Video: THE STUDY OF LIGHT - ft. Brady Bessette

So immediately you've got a really great separation across the color palette of options for color contrast so we've got a nighttime scene before we get into the specific lighting for all the camera lovers out there i i haven't forgot about you this is a study of light but we don't discriminate what camera were you on lens and why did you choose both of those yeah so my camera was the sony fx6 just because there's no other option
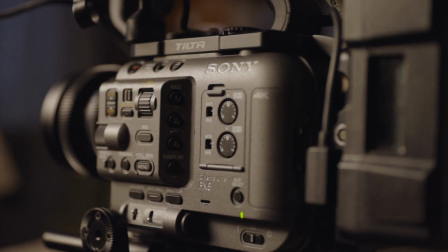[14:45]
in the world except for that now i'm kidding there's plenty of great options and for the lens that was actually your leica r50 let's jump into our lighting let's start with the exterior lights um talk to me about the lights you have out there what are they what what modifiers what color temperatures how are they how are those being used yeah so all of the lights for this matter we we were using daylight sources so 5600 kelvin all throughout so i'll just say that up front and then to achieve different color temperatures we use different strengths of either cto or ctb gels for those who don't know cto real quick cto ctb you want to hit them with the ones and twos?
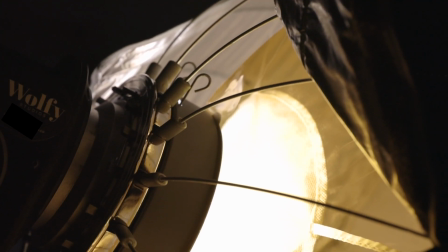[15:19]
Yeah, so CTO stands for color temperature orange.
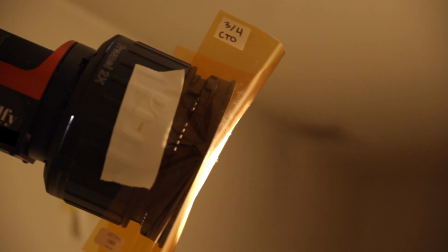[15:22]
So pretty much it's an orange gel that you're going to stick over your light source to bring it down certain strengths more towards that tungsten color temperature.
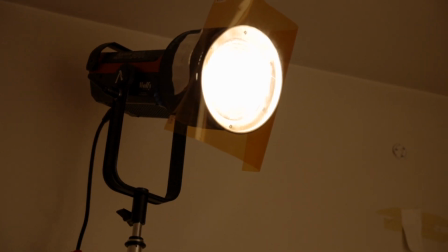[15:30]
So on the contrast to that, we've got CTB, color temperature blue,
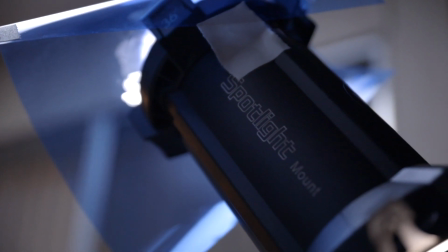[15:34]
which is a cool gel that you're going to put over your daylight fixture or any fixture that you have for that matter and cool it down even more so. Talk to us about the lights on the outside and what they were achieving for you. So the very first light, I knew I wanted to fill this open living room area with some sort of texture. So I used an Aputure 300D and I had a Fresnel.
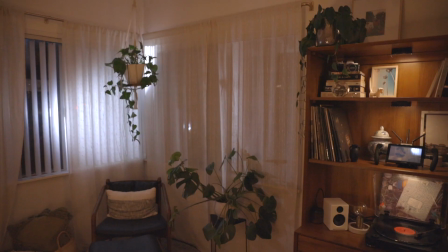[15:57]
I knew I wanted a beam coming through the window that was going to spill throughout the wall, on the door, on the floor.
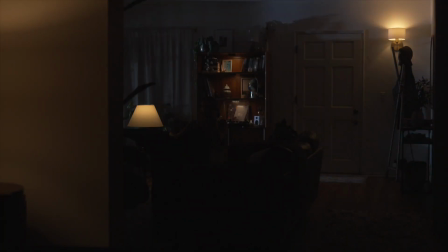[16:01]
I just put it through the blinds and I shaped it a little bit with some shears as well and that created a great amount of texture and contrast as it went through plants, as it hit the shelf, the bookshelf where the record was on especially. When we were looking at the frame, we saw that back window and the sheer was dark and I took a aperture 600d and
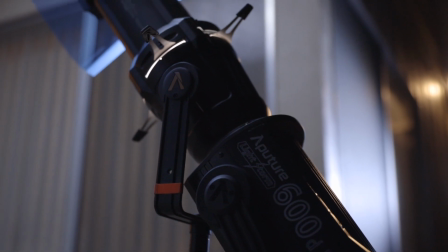[16:19]
we had that with the spotlight mount and instead of shining it at the sheer creating more hard light and you'd be able to see that it would be sourcey there
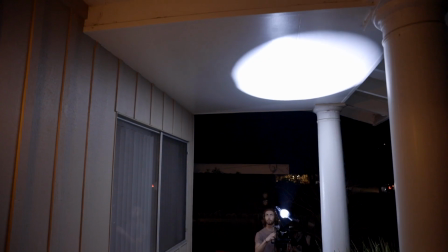[16:26]
we shined it straight off of the balcony or the porch ceiling and that was a white source so it really really was an ambient soft
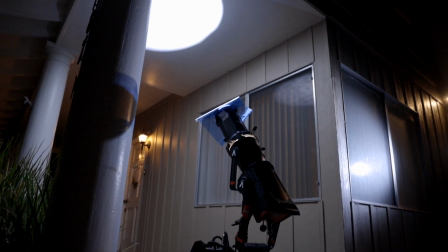[16:33]
box coming back onto the shears so it's a really even soft light across the entire shears it's it's just enough to show some level.
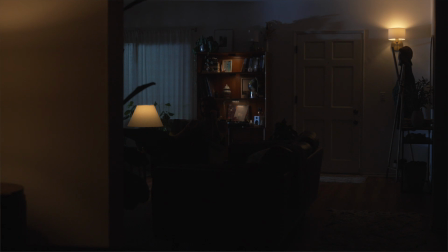[16:41]
We've got that cool tone that is outside and inside we really associate a lot of warm you know homey lights. So we have the frame kind of peppered with a little bit of practicals, in-frame practicals. We had that lamp sitting just frame left to me. We had the wall lamp as well just to the right of the interior door and we even put some Aputure MCs
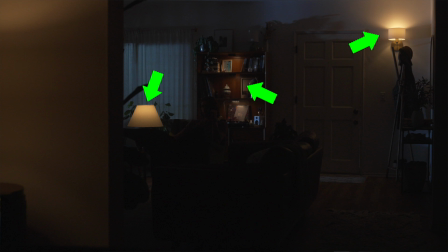[17:00]
on a warm color temperature as well on that bookshelf which gives us motivation for more key lighting inside.
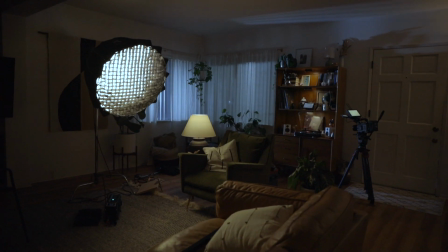[17:06]
Yeah, so for this light we used yeah, we used an aperture 600d. I think it had to have been on 0.5 percent.
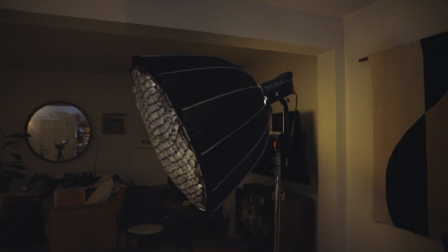[17:12]
Yeah Blast yeah, they really do so we used the 3-4 strength CTO gel in the soft box that we added on to the 600d and With just the soft box I still wanted to maintain this coolness and that cool lights that we had brought from the outside and
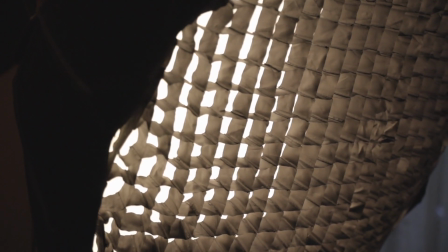[17:29]
A soft box would have washed all that out So I we used an egg crate and put it on the front of the softbox just to isolate the light really coming on Me there in the chair.
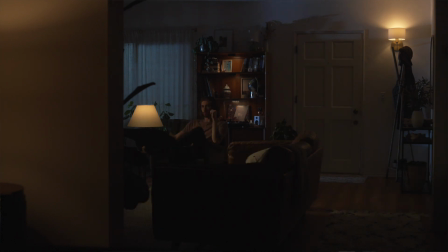[17:37]
Yeah motivated by that practical that was just frame left of me One of the things I wanted to point out which I think was one of the best
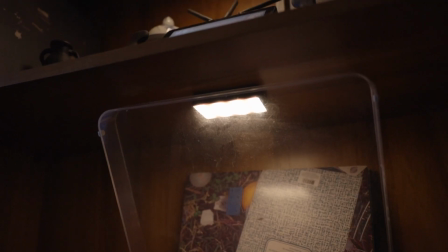[17:44]
calls That you made was bringing in those little MC's part of the blocking is that you go back there into that bookshelf And it was
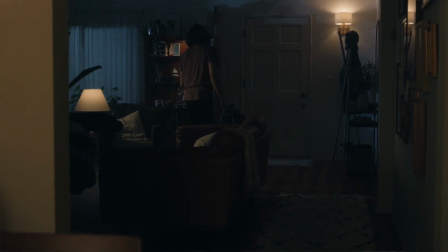[17:51]
just falling into dark. You didn't really know what it was. You knew something was there I thought that was brilliant because it creates this little silhouette that you can't really make out you're not exposed but you don't need to be exposed it's not necessary but you can tell that there's something there and i love balance and i think you uh with this first shot in that back room i think that it's perfectly balanced with not only contrast color contrast but you get these little pools of
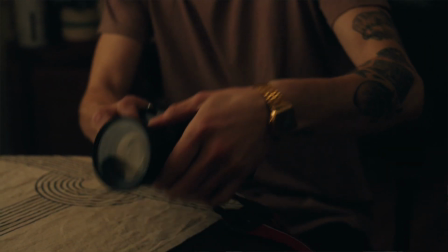[18:15]
these warm tungstens to complement that blue coming in as you already mentioned and it's just perfectly balanced let's get to where it gets even better you walk towards the table
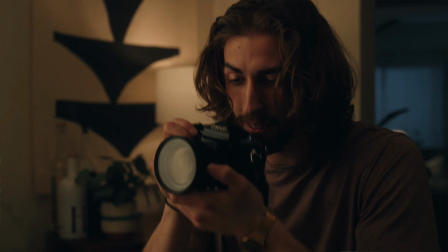[18:23]
talk to us about the lighting there. I wanted it to feel like there was nothing there.